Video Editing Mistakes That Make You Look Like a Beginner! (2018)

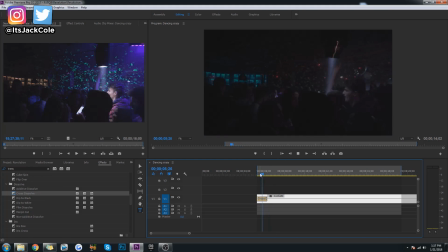493s
I'm sure I'm showing all this nonsense on screen right now, but definitely steer clear of all these right here, unless you're doing them super quick where they're not very noticeable. For example, I use kind of like a screen wipe transition along with like a little like swoosh sound effect.
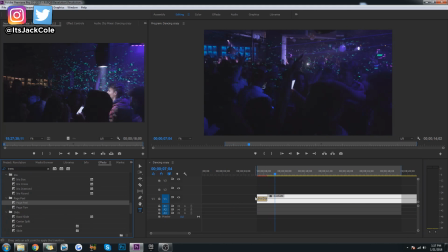507s
I'm sure you see it throughout this video, throughout all my videos. Very clean, but this particular transition right here is actually a pre-made transition. However, it is just on for such a short period of time that you just see like a swipe across the screen really quick, and then that right there is actually an effective use of the pre-made transitions. But bad pre-made transitions, or just bad transitions in general, that's definitely a no-go. If you can recreate your own transitions, that's super dope. Overall, steer clear of these bad transitions. They're not helping anybody's edit out at all, or your YouTube videos. Finally on the list, guys, I would say that this is some general tip, which if you haven't clocked onto this, you're definitely a beginner, so no wonder you're being perceived as a beginner, and these are mistakes you're making that make you look like a beginner, because my next tip right here is not syncing your projects, right? So obviously it does depend on what type of edit you're making.
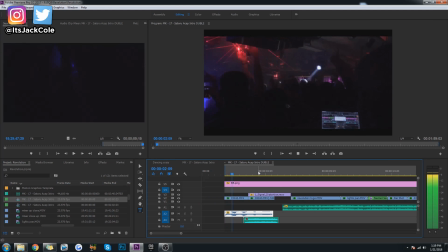563s
If you're doing an interview, you don't need to sync the B-roll footage on screen to the dude's voice or whatever, you know what I mean? That's ridiculous. But Personally, for me, the type of videos I make club movies, right? So I go to the club pretty much damn near every weekend, film the video and create an after movie for that particular club.
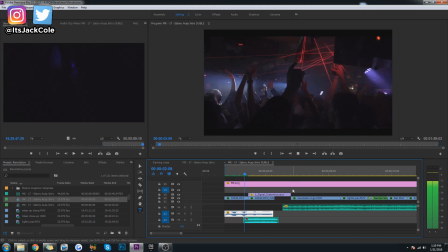582s
Now, obviously, that style of videos is the type of stuff I'm talking about. If you're doing a proper style edit, everything should be synced. You wanna make sure that if you're making kind of like a montage, compilation sort of video almost, right?
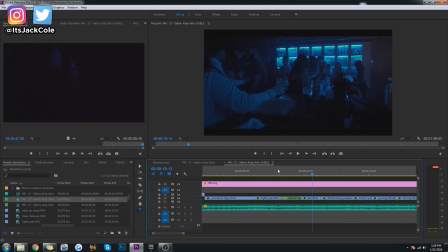595s
Which is essentially kind of what the videos I'm making are. You definitely want every single clip to be changing on the beat. This is gonna add like a seamless feel to your edit, and overall that's just mandatory. I'm sure you can understand the value in syncing up your clips to the beat to make everything flow a little nicer.
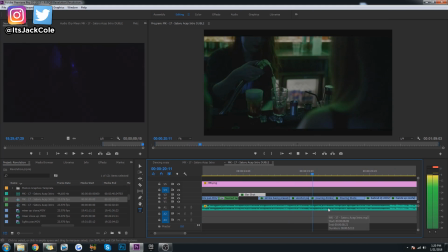613s
I don't really need to elaborate too much onto there. Definitely be syncing your stuff up. But anyways, these are just a few general tips on how to actually not make so many mistakes, or overall just video editing mistakes that people are making that make you look like a beginner. Hopefully we're gonna see no more of this, right? Anyways, I'm ItsJackCole. I hope you guys enjoyed another video. If you made it to the end, consider subscribing. You know what I mean? I'm glad you made it to the end without subscribing. That shows my shit's kind of interesting at least. Thanks for watching. Have a nice day and goodbye.